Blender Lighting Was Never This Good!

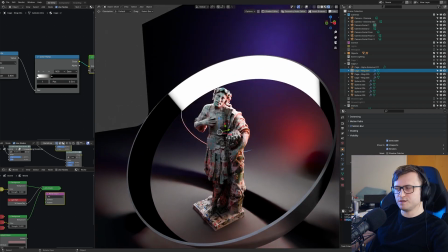4:04 It's also kind of more realistic because the light projecting off of these types of objects is going to be seen in reflections of highly reflective objects.
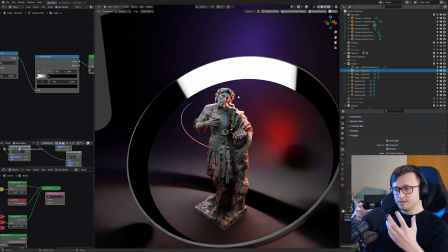4:11 That also means you can get objects with quite exotic shapes, meaning that you're going to get objects with exotic reflections as well.
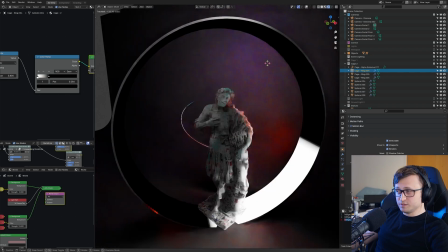4:17 So it'd be interesting using something like this, like invisible objects like these for things like motion graphics, for example,
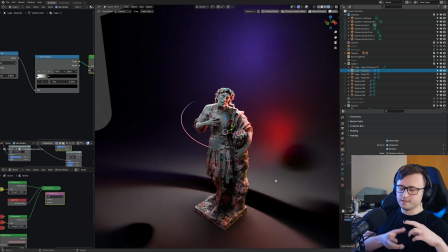4:23 or for situations where you're trying to light a prop or a product again that needs very specific lighting going around it.
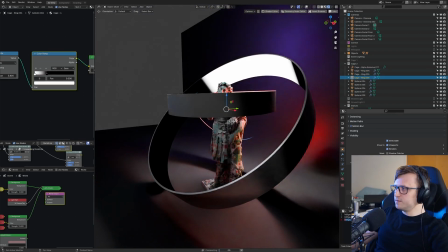4:29 That's quite difficult to do just with lamps. If I show all of these objects you can see the makeup of the cage that's producing the lighting for this statue.
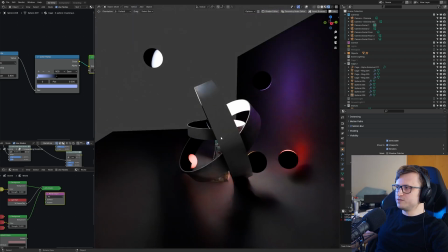4:37 Obviously it looks a bit over the top, typically you wouldn't see them because they're supposed to be invisible but that gives you an idea of how it works and you could also now see what I'm calling the soft light balls.
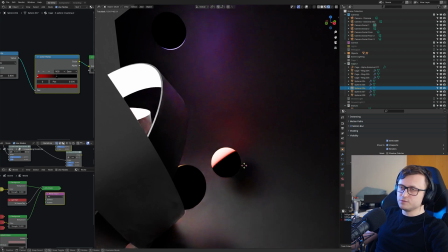4:46 So the thing I like about these is they provide light for the environment as you can see and also for the character but they're also very easy to see where they're pointing. So if you have an object like this selected and you double tap R, you can basically rotate like around a gimbal and then redirect the lighting.
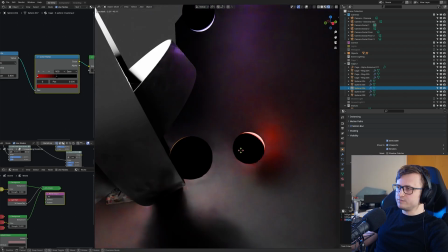5:01 So I quite like them for that. They're quite similar to area lights, but again, I kind of feel like you get softer light gradients with this and it just gives you more flexibility.
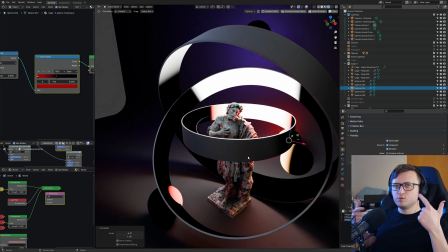5:08 You get more flexible lighting, but the trade-off is it's difficult to set up, which is why I'm making the product to make it easier for people. And also it's noisier.
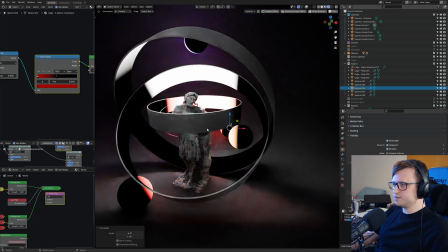5:15 It takes a bit longer to render, but again, not as long as you might think, considering that I'm still, you know, navigating around all of this pretty much in real time, but it depends on your rig.
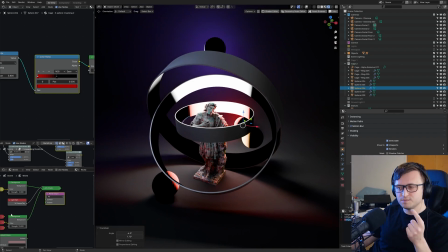5:24 The only thing I will say is be careful with volumes. So emissive lighting and volumes have always been a bit of a tricky combo.
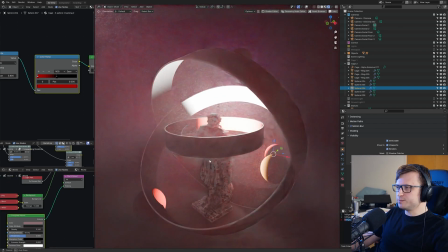5:30 So let me show you. If I turn the density for the world volume up, you can see all of these light cage objects now influencing the volume, which kind of looks cool in its own way.
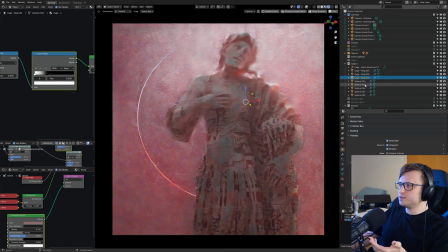5:39 But again, it's something that's a bit difficult to balance. So let me hide the objects. The results, if we let it resolve, are actually quite cool.
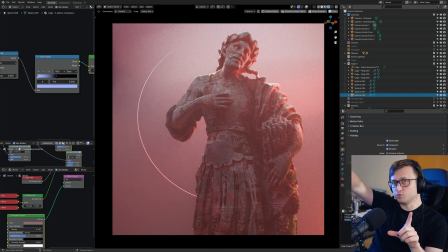5:45 It looks really nice because having like an actual physical gradient being present gives you more complex shaping in the volume than something like an area light where you can usually see the square inside of the volume. But again, it takes a while to resolve. Hopefully you can see that while I am letting you know about this upcoming product, so this is technically a bit of an advertisement, and I'm telling you about the exclusive documentary series for the YouTube members,
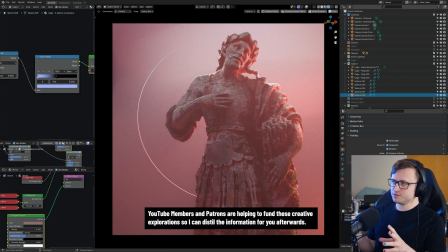6:06 I am also trying to give you the raw information and the theory on how this all works, so you still come away from this video with something to try. If you've never tried emissive lighting in Cycles and Blender, I highly recommend it. It's very simple to start working with.
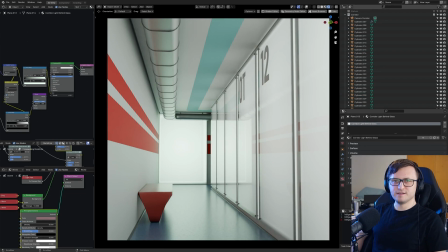6:16 Let me show you another example. So if you are a cult video game fan who likes games that have been thrown under the rug by publishers that definitely deserve more love and attention.
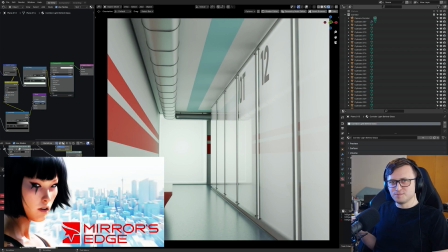6:28 You might recognize this as being a Mirror's Edge inspired corridor type scene. It's not entirely Mirror's Edge.
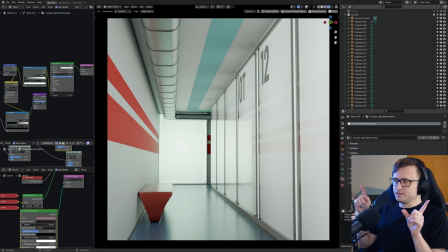6:33 I've tried to combine two inspirations. One is Mirror's Edge and the other is the Hokkaido map from Hitman, the modern games.
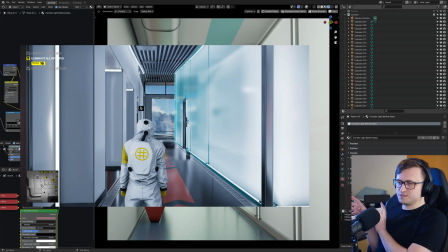6:39 Really love the environment design in Hitman. I'm actually using some screenshots of that as inspiration.
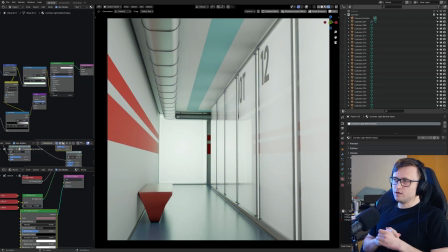6:44 I've got like a pure F5 with all different screenshots I've taken while playing the game. I've combined these two things and just put together this corridor scene. I actually did this in a call with a friend of mine and it took about half an hour to put the corridor together and then about another half an hour to an hour afterwards of playing with,
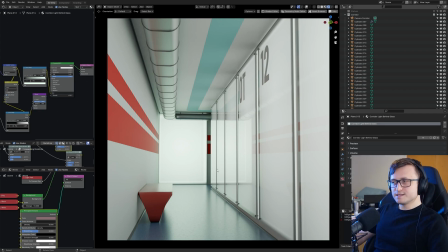6:59 you know, material values just to get the balance right. But again, in this scene, no lamps, no lamps whatsoever, no world nodes.
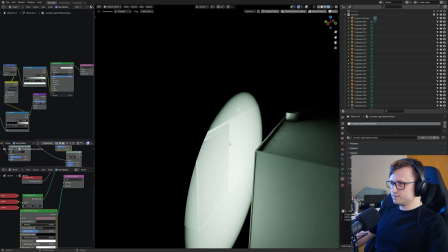7:05 That's not world node lighting back there. If we scroll out, everything is dark. There is this kind of soft gradient cylinder at the back giving light through a glass object.
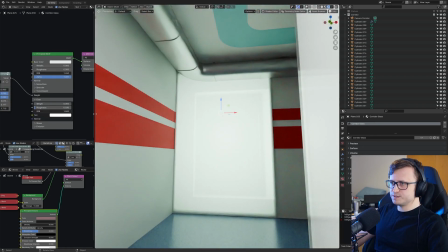7:15 Now, the glass object is actually just a principled shader with transmission.
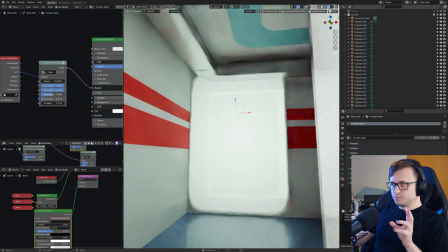7:18 Now the transmission is using a square gradient So my friend Charon from Just3DThings helped with this It's basically a procedural gradient that
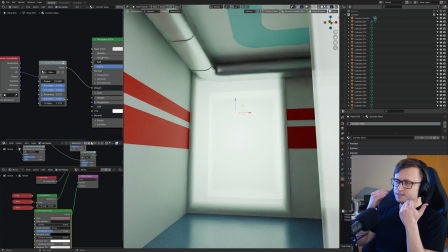7:26 I can control Which influences how much light is let through the object here So it can be restricted so less light comes through the borders Which I feel like gives a bit more of a realistic look for glass a bit like this And there's more that can be done with this I can do all kinds of different effects But
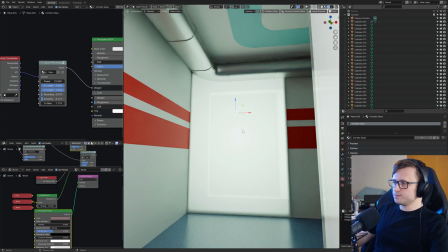7:40 these procedural gradients are something I want to add to the product as well The same thing applies to the panels on the side here
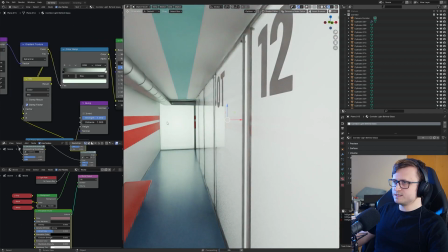7:46 There is a plane emitting light from behind And these planes on their own can also have gradients applied to them.
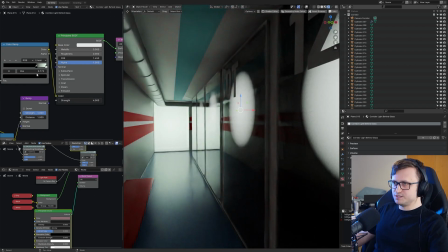7:51 I'm not really using that at this time. But you'll notice that any changes made to these planes also affect the lighting in the scene.
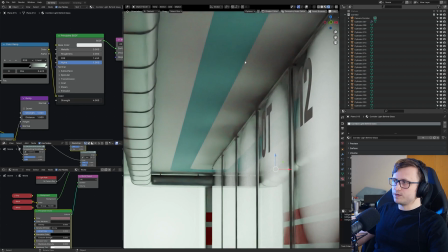7:56 And we get these really soft lighting effects as you can see around the top there. So that's why I really like emissive material lighting.
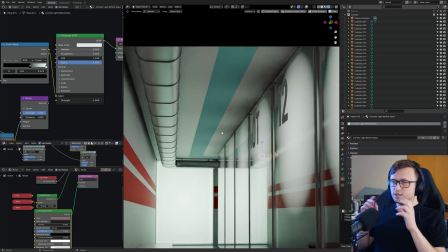8:03 Is you get these light shapes that are again entirely dynamic. Entirely based on the shape of the object they're coming from. Things which are difficult to get with regular lamps. Again you get more shape control.